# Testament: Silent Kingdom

Andrew Faust was our composer he's composed now he had composed my first feature film and then he composed a short that I directed another short or two that I produced and I just think he's miles beyond not only any
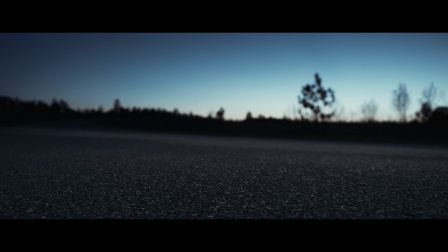(0:23)
composer at at the really low independent level but I think he's better than just about any composer working today I don't think most Hollywood composers
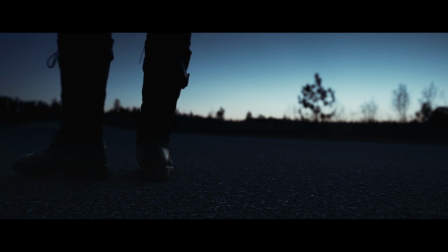(0:34)
are taking the kind of risks and creating the new kind of sounds that he is. What I knew going into this film with Andrew was I didn't want to do a lot of music. Our first film, Own a Truth, he did tons of music, and that was the kind of film it was. I wanted it to be loud and colorful and in your face. Testament, I knew, was going to be quiet. There needed to be silence.
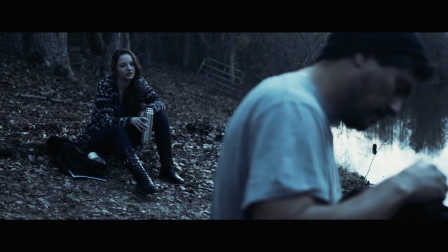(0:56)
There was a lot of it where it's two people alone out in the wilderness, and I wanted to feel the silence.
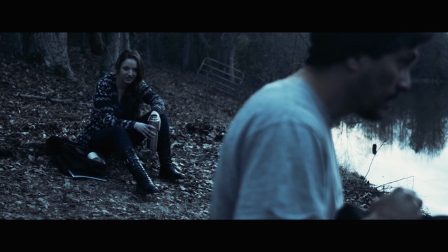(1:05)
Not only the silence physically, but almost metaphorically of the loneliness that kind of comes with silence.
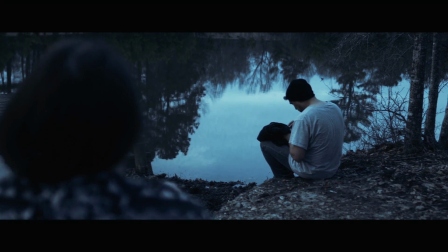(1:16)
And so we found a selection of scenes. It's a pretty small selection. So within that selection of scenes, he really kind of had to make an impression and not only convey what the scene's about and move the scene along,
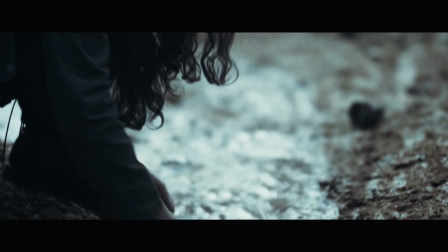(1:31)
but also create the sound of the film itself and then create the sound of the world almost musically
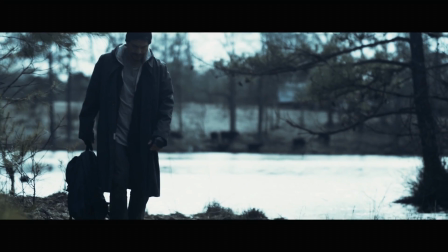(1:38)
and create kind of almost an exoticness to it, something that isn't conventional.
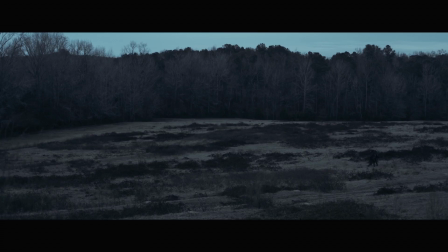(1:44)
And what he did was pretty amazing because he blended a lot of kind of the classical sounds that you would associate with this kind of material and an epic kind of thing
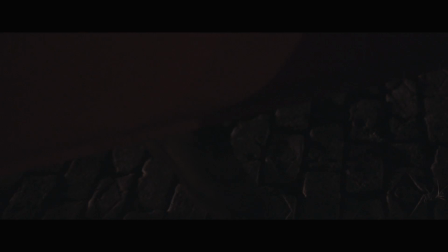(1:54)
with electronic sounds and industrial sounds. and I think it's really amazing what he's done yet again.
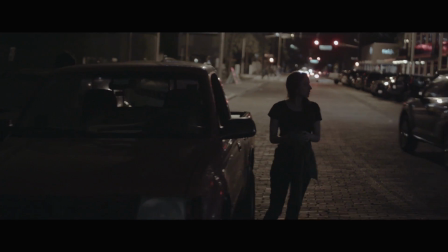And then Ryan Snow came on for sound design and really because we were using so little music, it really was on Ryan. This was his thing. It's like, you know, this is what we're going to hear is what you're doing.
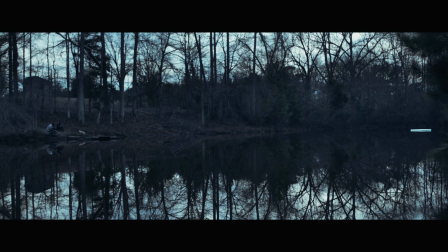(2:30)
Again, you're not just filling all this space that there's not music in. but also, again, creating a new world with its own distinct atmosphere, sonica.
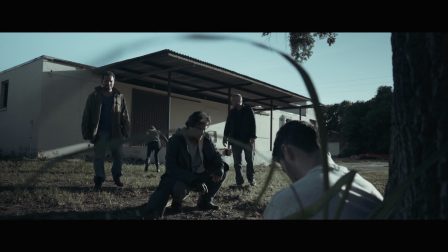(2:44)
And he really went with it and came up with some really weird and cool ideas. You know, I let him run with it, and I think he had fun. And I think it took it and added a whole new dimension to it.
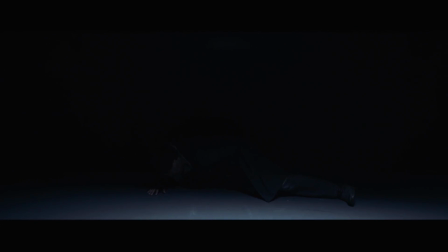Maya! Tell the crowd out there.
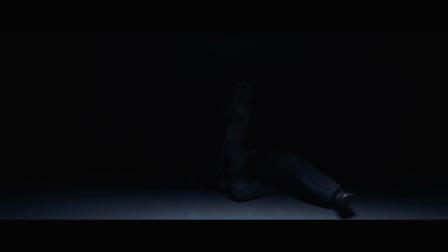(3:14) Everyone's a critic. Lucky you came along when we did.